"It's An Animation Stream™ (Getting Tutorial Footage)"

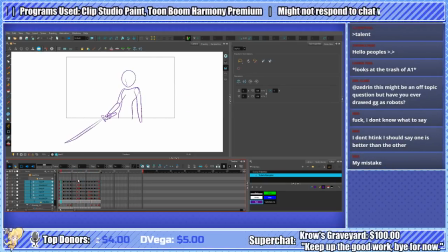3532s
Alright, so here's our rigged animation again.
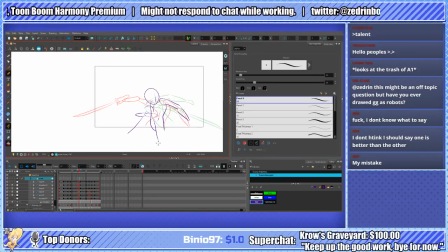3541s
Now let's add in the smearing. So smearing, pretty easy actually. Well, easy to direct, it's kind of annoying to draw. I don't like drawing smearing, though I need to use it more. But the basic idea is you take the path of a fast motion, so in this case like that,
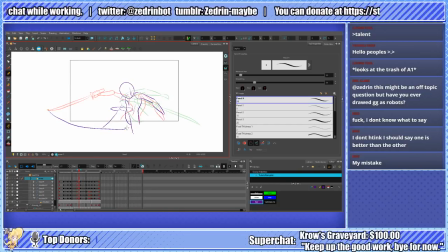3560s
and you basically just kind of draw it out as if you are stretching the components out around around the path of motion. So like there would be one element of the smear, there'd be another frame connected to.
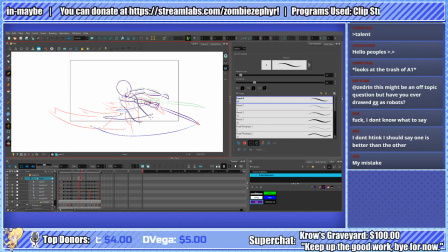And the smear kind of starts fading away the smaller the animation gets.
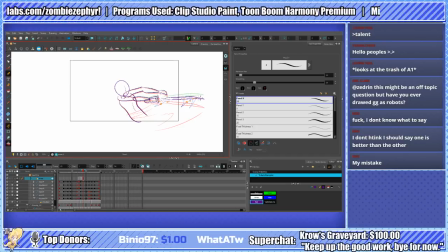3595s
Sometimes the smear might just be a few little wavy, sharp bits here and there. And you can also even smear a few other elements, such as this. And smear the sword and the arm going back.
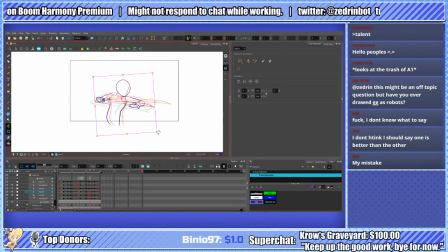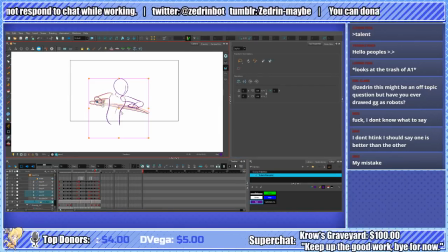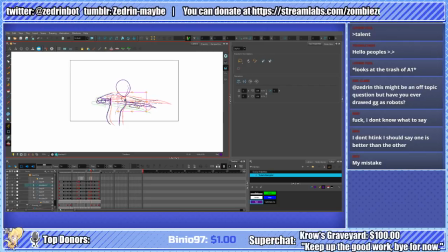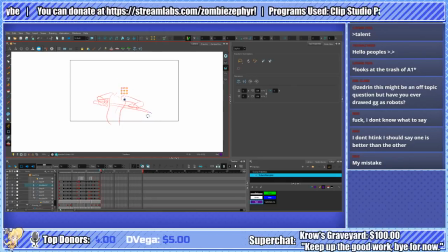Kind of funny because I didn't change a lot with the motion itself other than adding in that one other in-between frame.
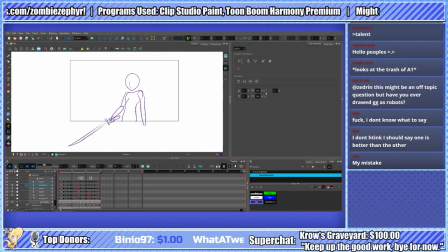3668s
But this looks a hell of a lot more smooth now that there is a motion blur applied. Oh, that transition on the arm is a little on the rough side.
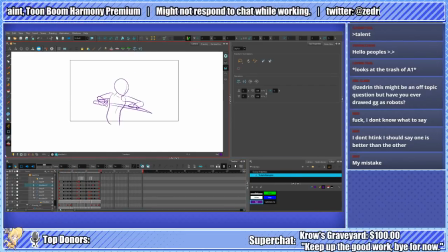One advantage of tween stuff, though, is that you can play a lot more with the recoil and things like that a lot easier.
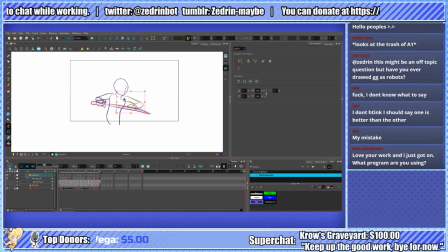3703s
So if you want to add in recoil and stuff, you don't have to draw additional frames, and you can make secondary motions a lot simpler and a lot faster. Whereas with hand-drawn stuff, you have to make sure you add in frames for that kind of thing. But you can also be a little bit more attentive of them.
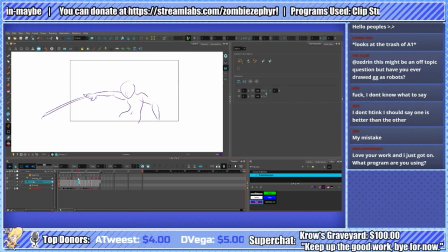3721s
You can see that this isn't playing back as high of an overall frame rate because it's animated mostly in 2s, but it still looks smooth. Whereas this looks a bit smoother because it's naturally smooth, but it's also technically animated in 1s.
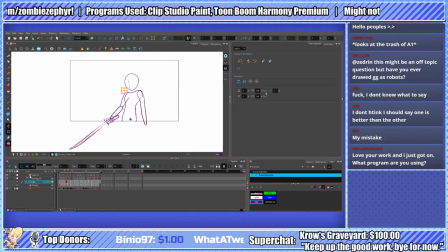3740s
So it's kind of a give or take and stuff. If the animation was not smooth, like it had what I call wobble, like I'm going to give an example. I'm going to move the chess piece off a little bit so the motions don't make sense.
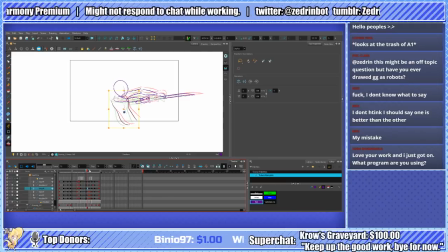3763s
See, you really start to notice when things kind of get off in the timing and things like that.